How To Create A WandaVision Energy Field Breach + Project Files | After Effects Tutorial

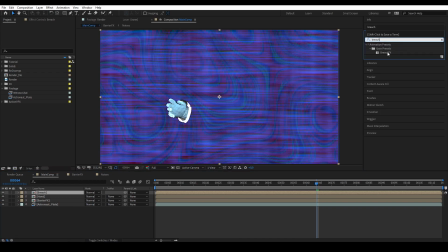(8:12)
So if we go here and create a type breach effects, and we put the breach effect into this, now we have all the effects. And of course, I'm going to go through every single one of them, explain what they do.
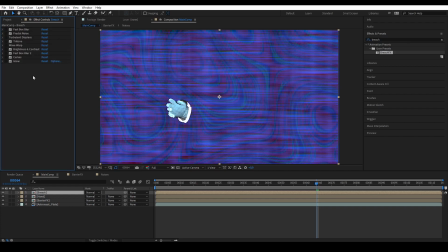(8:26)
So let's disable all of them first. And then let's just disable everything except the hand and the breach.
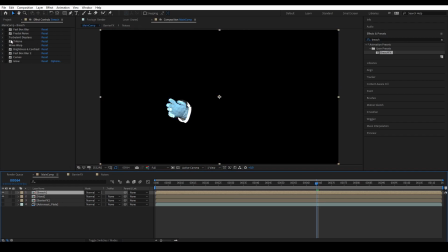(8:34)
So now we have this. Okay. So first effect is fast box blur. So it's basically just a blur, which is why I said that it doesn't have to be perfect, the stroke, because it's going to be blurred anyway. And then we add a fractal noise,
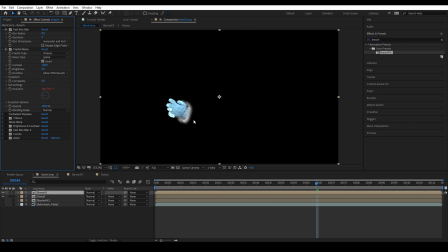(8:53)
because I want to add like a little bit of texture, so it's not just white. And there is, so it changed the fractal to smeary and then noise to spline. And then there is a movement in the evolution. And if we press E, we're going to get our evolution here.
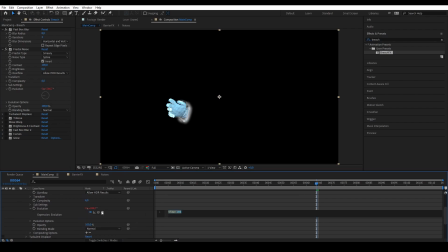(9:13)
And it's basically just an expression of time times 100. So again, if you want to add an expression to an effect, you just alt-click on this stopwatch.
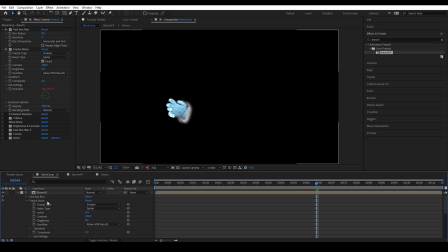(9:26)
Yeah, let's undo that. Okay, so and then we are going to get to turbulent displays. So the turbulent displays basically add that little chaotic energy effect.
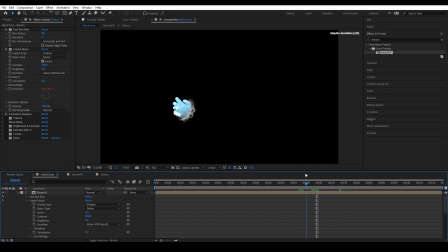(9:41)
So and then, you know, to make it like more alive, because without the turbulent displays, it's just a line, but with turbulent displays, now there is some stuff going on.
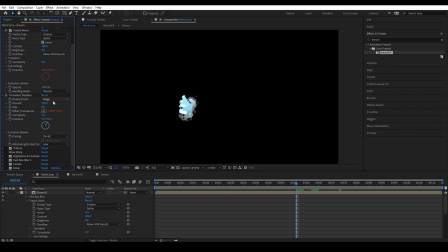(9:54)
So the turbulent displays is basically, I used a bulge, And then I put the amount to 200 and the size to 8. And then I also add an expression to the offset. So if we go here, turbulent displace, offset.
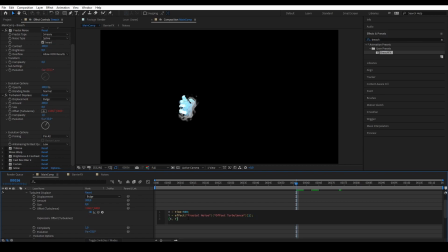(10:10)
So the expression is basically just means that the turbulent displace, the effect would move to the x-axis to the right at this rate, which is time times 500.
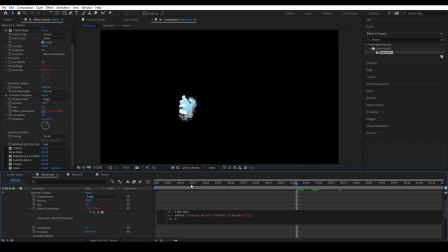(10:23)
This just means the value is just is that 500 times the second that it is in. So per second, the value is 500 here. And then as it goes to the end, it would multiply, multiply, multiply.
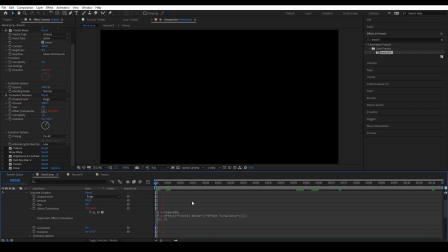(10:39)
So that's why it's going to keep moving to the right indefinitely. And then we are going to go to tritone. Tritone is basically just adding color. I added like a little bit of green, a little bit of blue, a little bit of like reddish pink.
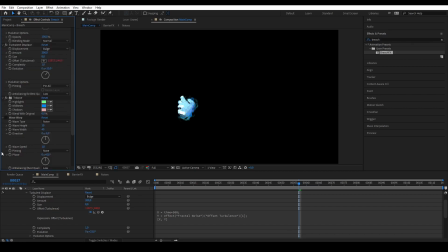(10:56)
And then I added waveform. So waveform is what makes it like a little bit less turbulent and a little more like noisy, like a TV noise. And basically I didn't do anything much here. And it's almost basically,
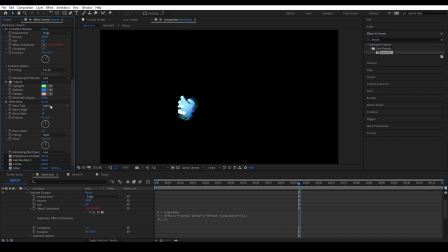(11:15)
yep, it's I just basically just changed the wave type to noise instead of sine. So yeah, it's not that different from the original. And then we are going to go to the brightness. What I did is I just enhanced the brightness, of course. And then we are going to go to the fast box blur.
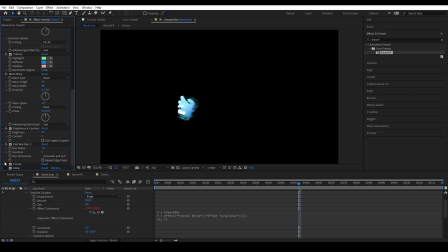(11:34)
So I blurred it again, so it's not too sharp. And then I added curve. So the curve is basically I just enhanced the highlight and the midtones.
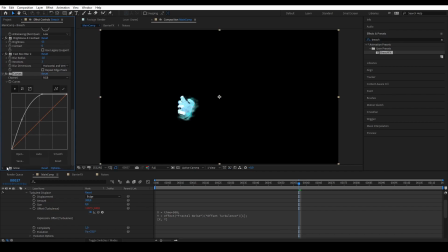(11:49)
Basically, I just wanted to make it super bright. And then after that, I added glow to create that glowy effect. So those are the bridge effects, all of them. So if we play, does this.
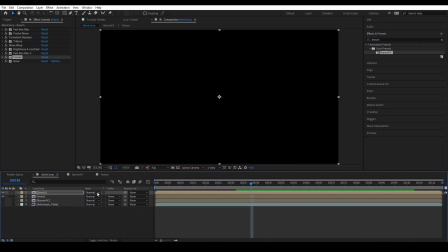(12:11)
So that's all the effects, and we are going to change the transformer to add and then turn on everything again.
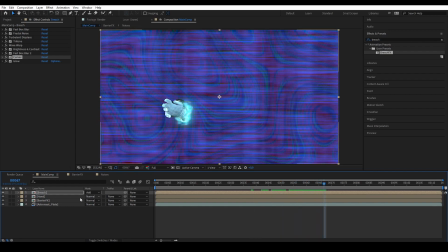(12:22)
And there we go. So if we don't have the add, it's not as cool, but if we add, give the add, it would just add more of that, you know, hotspot. Okay, so now we are going to add the other effects.
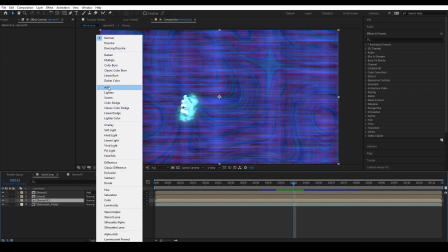(12:39)
So first, what we're going to do is we are going to change the barrier to additive, and then maybe turn down the opacity to around 50,
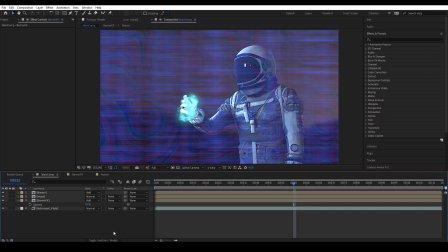(12:48)
and then turn it into a 3D layer. So toggle switch, 3D, and then we're going to rotate it so it matches the perspective. Okay, so now let's start adding all the other stuff. First, what we're going to do is we are going to create a new null.
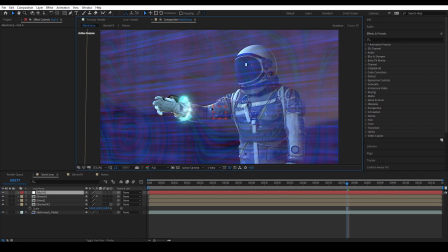(13:09)
So this null is basically just going to be the tracker. It's going to track around this area. So let's bring the position and add keyframe and then start animating. Okay, so now we have the null following the hand. So now we can parent elements into the null and it will follow the hand.
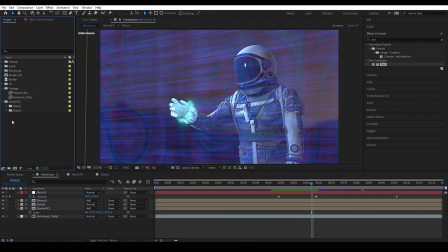(13:28)
Okay, so we're gonna start adding some stuff. So we're gonna go to project and we are going to get our ActionVFX assets. So for the assets, I have these four, like these three are sparks.
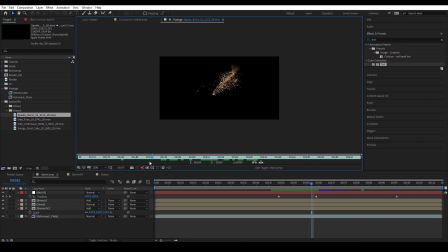(13:41)
So if we go here, there's this one, and then there's this one. And then there is this one. And then there is this energy burst.
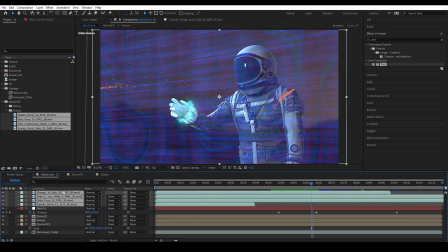(13:58)
Okay, so we're going to add all of these four into the comp. And then we're basically going to start positioning it and retiming it.
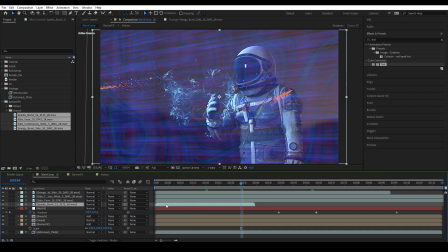(14:07)
For example, this energy burst, I want it to be around the beginning of when the hand starts breaching. So it's kind of like the smoke is, wait, that's not smoke.
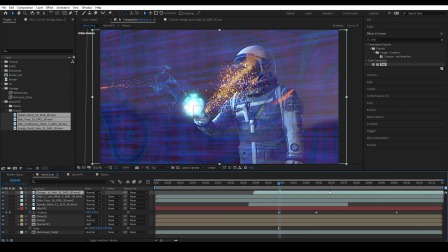(14:20)
This is smoke. The smoke is kind of like breaking, the result of the barrier tensions breaking. So we're going to rotate it. There we go.
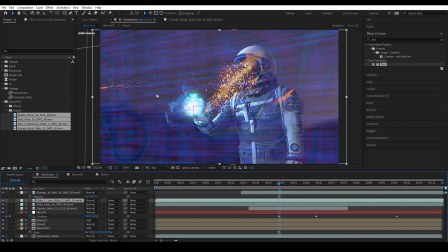(14:32)
And just position it. And then also the other, I'm going to position it also and retime it.
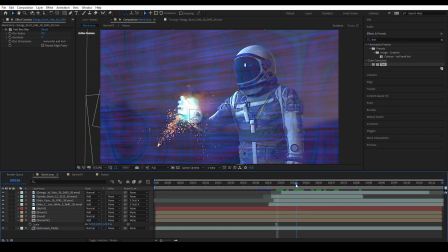(14:41)
Okay, so I have repositioned everything and then moved the time around. And basically what's happening here is when the hand started breaking the barrier, I added this spark burst explosion to indicate that an energy bursting from the barrier.
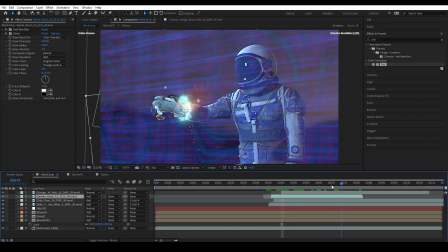(14:57)
And then there's the leftover smoke using the energy burst sight. And then I also added like this constant like spark burning as the result of this blue energy basically burning the hand. So yeah, I added glow into the spark burst,
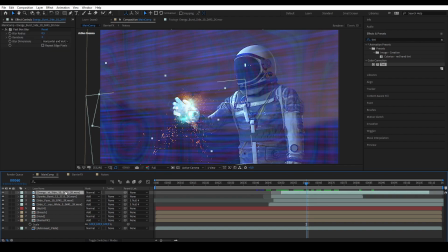(15:17)
and then I also turned everything into additive with the exception of the smoke, the energy burst type. I also added a little bit of blur there to make it less sharp. And then for the side fuse here, if we solo it,
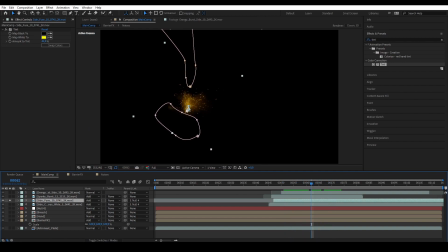(15:33)
basically I removed the bottom part, and then I also removed some part here. There was like a flash of fire going out this way. I had to remove it. So if we none, there's that fire that I removed.
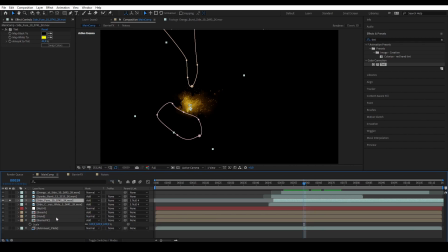(15:52)
So subtract. And then yeah, same with this one. I also roto it to make the edge a bit smoother. And now what we're going to do is we are going to pre-comp these two.
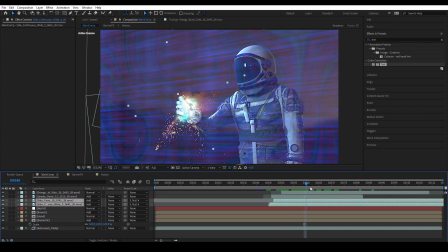(16:07)
So these two, they are the ones that are following the null because they are constant, whereas the burst and the energy is just like a one-time thing. So it doesn't follow the null. So for these two sparks, I'm going to pre-comp it.
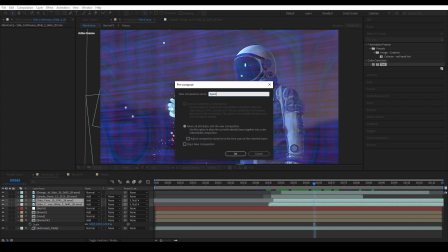(16:21)
Let's name it spark pre-comp.
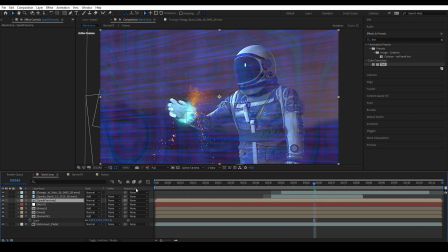(16:28)
And now the color changes because the blending mode changes.